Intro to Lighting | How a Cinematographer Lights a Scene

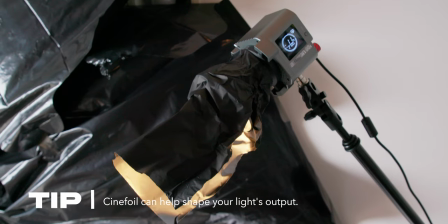464s
I only want it to just hit RIO, so I'm just taking some Cinefoil, creating a little snoot just to control the spill and also dial in where the light's hitting. All right, well, Giselle, we only have like an hour left, so I hope this doesn't take too much more time to set up. How do you add an eye light?
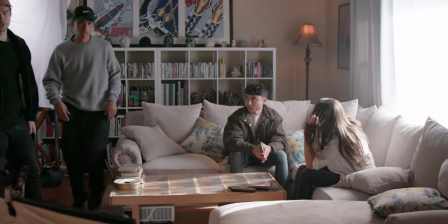482s
I mean, we're already getting an eye light from the big window source, especially when you look at Rio's coverage.
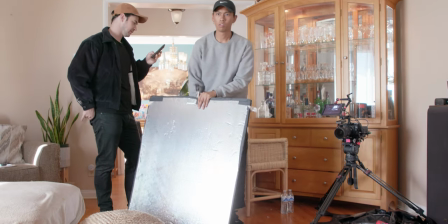486s
A really quick thing to do is taking a bounce board of sorts, and you can play around with the sizes to get the exact look you're trying to go for, and to bring that into frame,
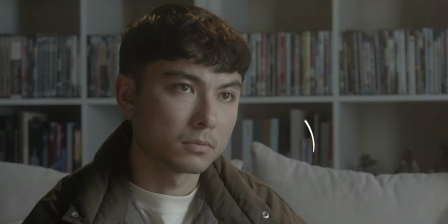493s
that way we can get that refraction in the eye. Or you can just take another light source, for example, the Amaran F22C, just bring it in a little closer so you get that speck of light without really affecting the exposure value.
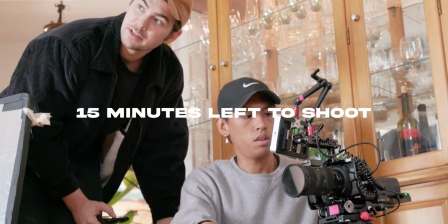We started shooting, and you whipped out this can of spray. What is that? Yeah, it's essentially haze in a can.
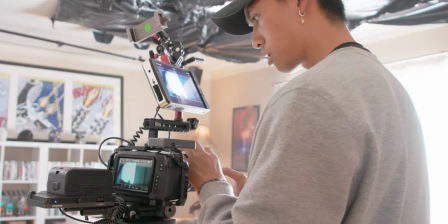518s
So the black chroma's filter in combination with the glimmer glass is already giving us that atmosphere, like slight halation.
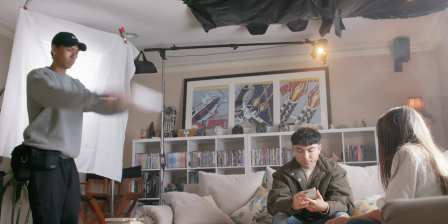523s
Adding more haze into the scene will assist with the volumetric lighting, helping lights spread around, especially the sunlight that's coming from the window.
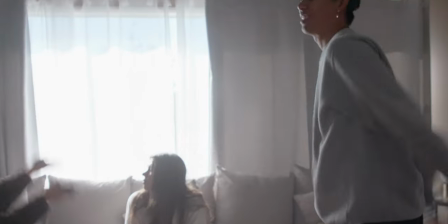529s
It's that little oomph that's needed to just kind of breathe a little bit more life into the scene.
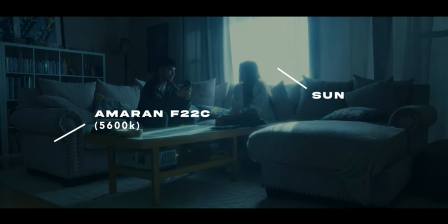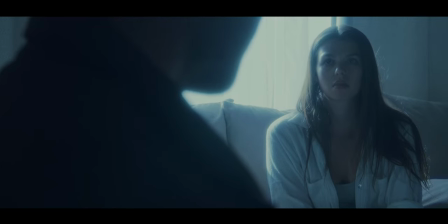546s I promise there's nothing. Why can't I see it?
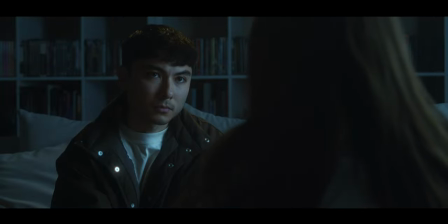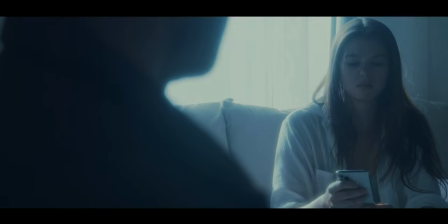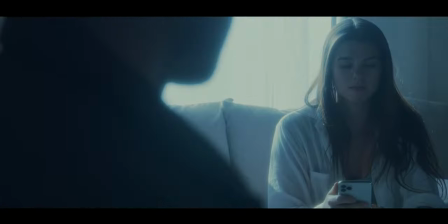Can we, like, talk?
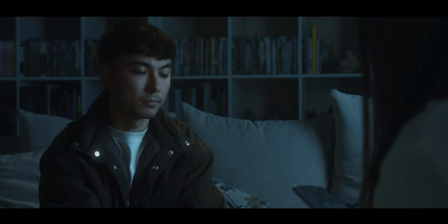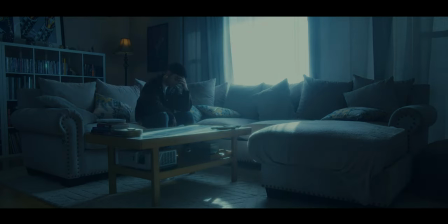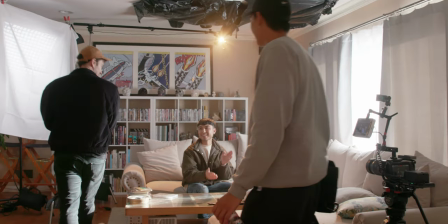582s Alright, cut! That's a wrap! That's a wrap!
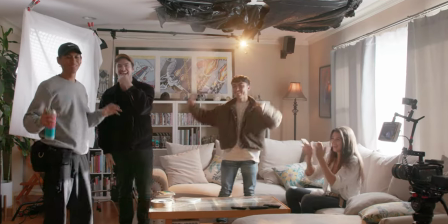I think for the master,
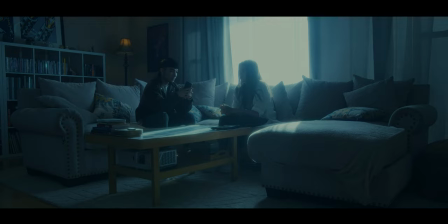594s
the key that's coming from the window source is definitely blown out and it's providing a really nice far side key on Ryo, which I really like, and on Bobby,
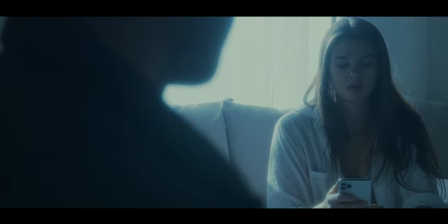604s
kind of giving a little more of a silhouetted feel on the front side.
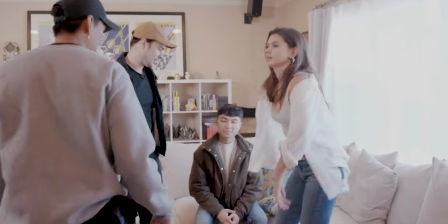607s
In terms of the blocking, I mean, I absolutely love how you play star actors and I think that distance really adds that tension,
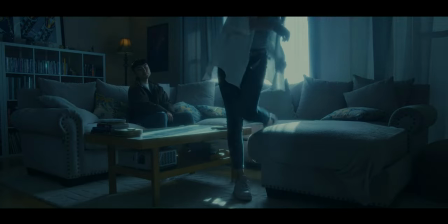614s
especially when she grabs that phone and then chucks it back at him. For sure, I felt that. We're looking at this close-up on Bobby. What changes did we make to make this thing look consistent with the master?
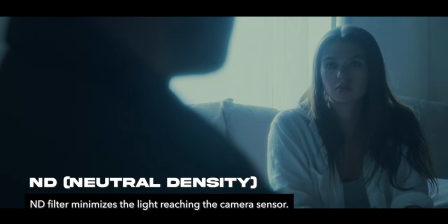623s
I think the main thing was I had to stop down with the ND because the sun, when I moved closer, is going to be a higher exposure value. So that was the first thing. I had to knock it down a few points.
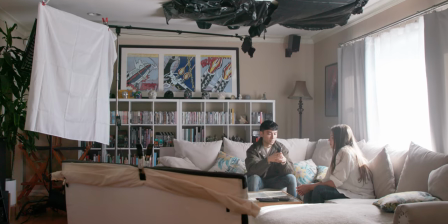633s
To top it all off is I added a 4x4 bounce board on the far side of Bobby and just push it in to bring the levels up on her face because it was a little bit underexposed,
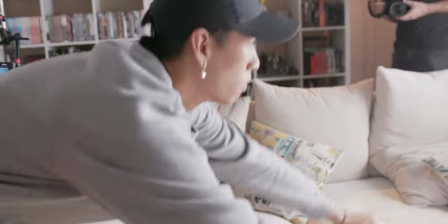641s
and then also laid down a tablecloth underneath to kind of upfill and also add that highlight.
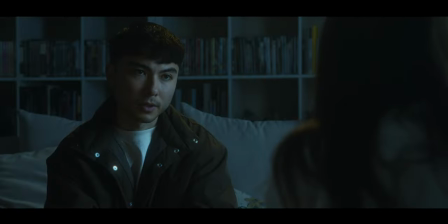646s
Now, looking at Rio's close-up, I love that little Rembrandt lighting that we're getting on his right eye. And overall, I think the gradient of the highlights to the shadows is pretty beautiful in this shot. All right, great job, bro. That turned out so amazing. I'm so happy with the final image. How do you feel about it? I feel great. It's not about the tools. It's about how you use them. And as long as you practice and apply, You can walk into any room pretty confident to do your job. So yeah practice practice practice I learned so much and I hope you guys did too If you have any questions for me or Giselle, let us know down in the comments And if you want to see us do another video together, let us know what you want to see. All right Make sure you subscribe and we'll see you next time